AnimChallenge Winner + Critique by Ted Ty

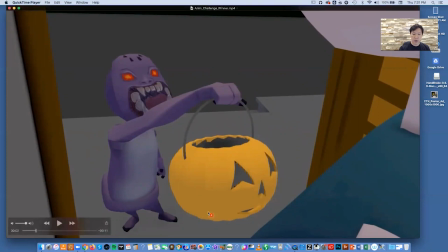If that shape, if you, David, if you go back and if you intend to go back into this shot,
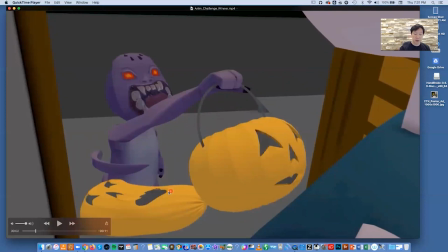and you make this a little smaller, you can almost even separate it. You don't need this connection, meaning it works, but you could also make it a little cleaner,
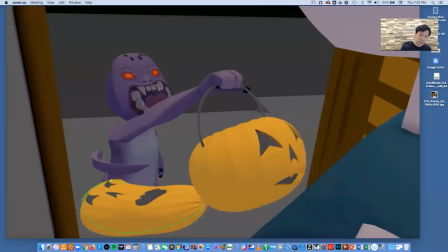like this, a little rounder to complete that arc. You could also do that if you wanted. The big thing is that I like what you did is that you tried to maintain the same volume in the stretched out shape as your final jack-o'-lantern,
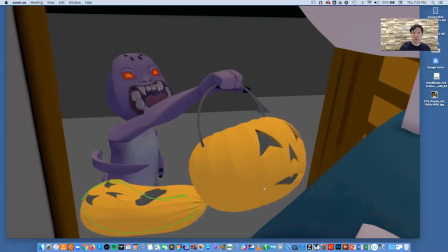meaning that if you puff that stretched out jack-o'-lantern back up, it would be the same size as the full shaped one. I've drawn mine a little small here. That's probably a little bit better.
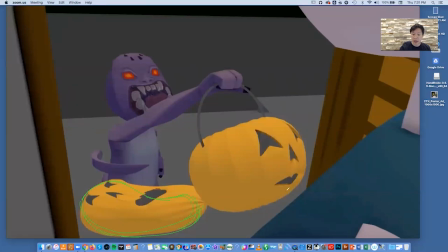And you can leave a little gap if you want. You don't need to leave it attached. And then, so what you could do then on the very next frame
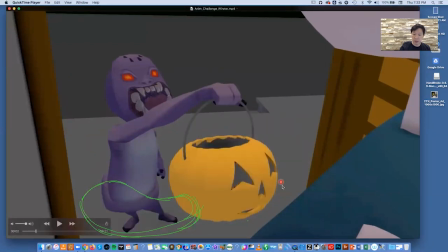here is you could have either done a little bulge of a shape to imply weight going back the other way. But I think what you've done is very efficient. Again, my notes are kind of nitpicky, but I think so far what you've shown is really cool.
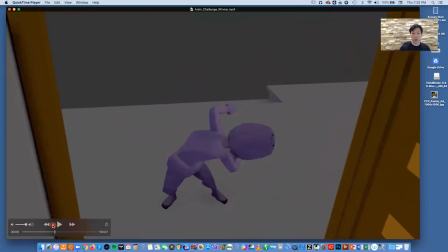So my biggest note on this entire piece, and it's really fun,
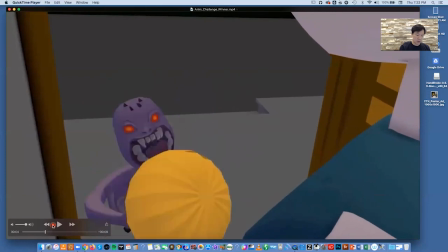is the fact that the most important thing for a character and
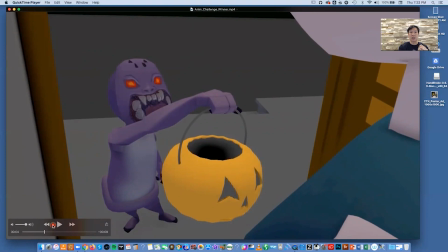for the audience is that there's enough thought processing time. David, you do make a really good effort at making this creature have a moment to think that he's dissatisfied that he only got one small candy.
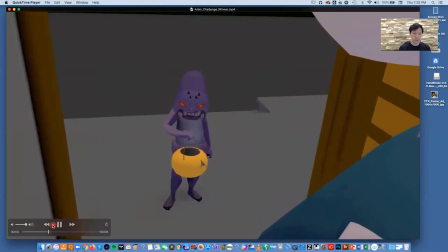So as we go here, he whips it back in.
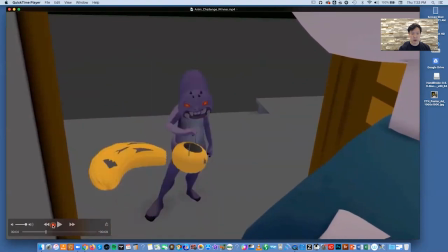And you can see you follow arc. And you pull that around. And you see what you did here, like we just talked about, you did not attach it. But you did change the orientation of the base of this pumpkin here.
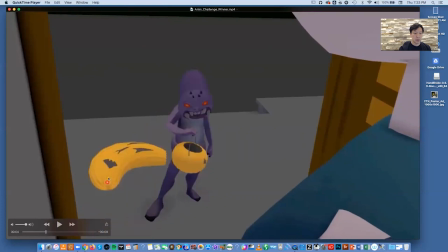So you do arc through, but then this is a little too bent. This curve should have, if you wanted to do it exactly right, should have been a little further up. Like this.
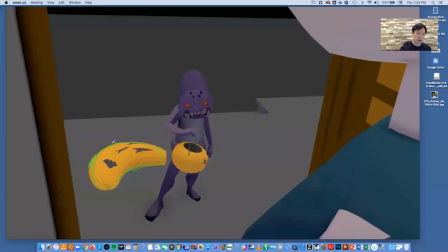This bend that you have here, put it further up like that. It's very subtle. And then, so I would make you see how you have like a root with the stretch. of those stretched lines. I would have done it more like that, because you do end up breaking arc.
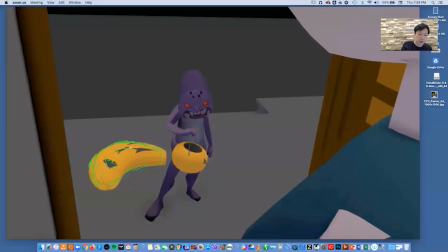I would have altered the mouth a little bit like this, a little bit more arc there, and aimed everything a little bit more. And if you look at it, it's really not a whole lot different than what he did.
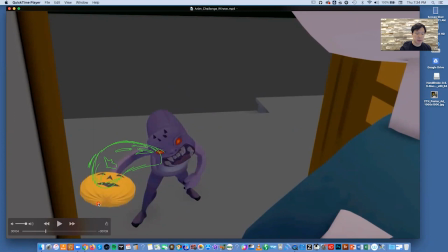But what happens is you keep some sort of continuity. I might have also taken this jack-o'-lantern and translated it out a tiny bit this way to make sure that that arc is full as possible. But again, these are small, small things.
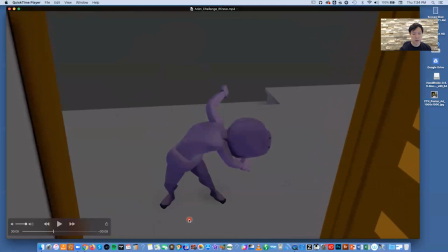Now, if we look at it
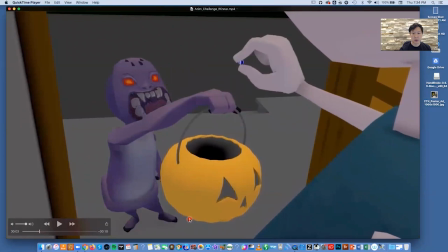and we count here, the candy gets, the mint gets dropped in. I like the delay of the monster looking down, because, you know, there would be a slight delay.
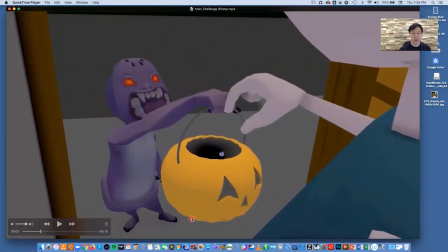And assuming it hits when the jack-o'-lantern moves, which is a very nice touch.
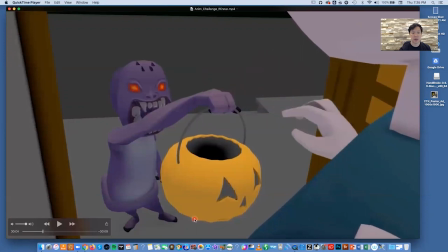You got 1, 2, 3, 4, 5, 6, 7, 8, 9, 10, 11, 12, 13, 14. So he had 12 frames before he looked up. So it's only about half of a second that he registers that it's small candy.
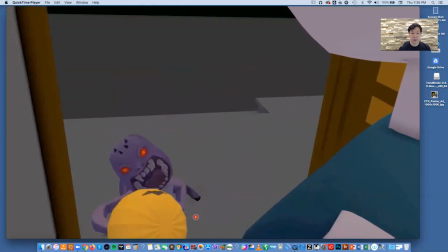Then he pulls back down.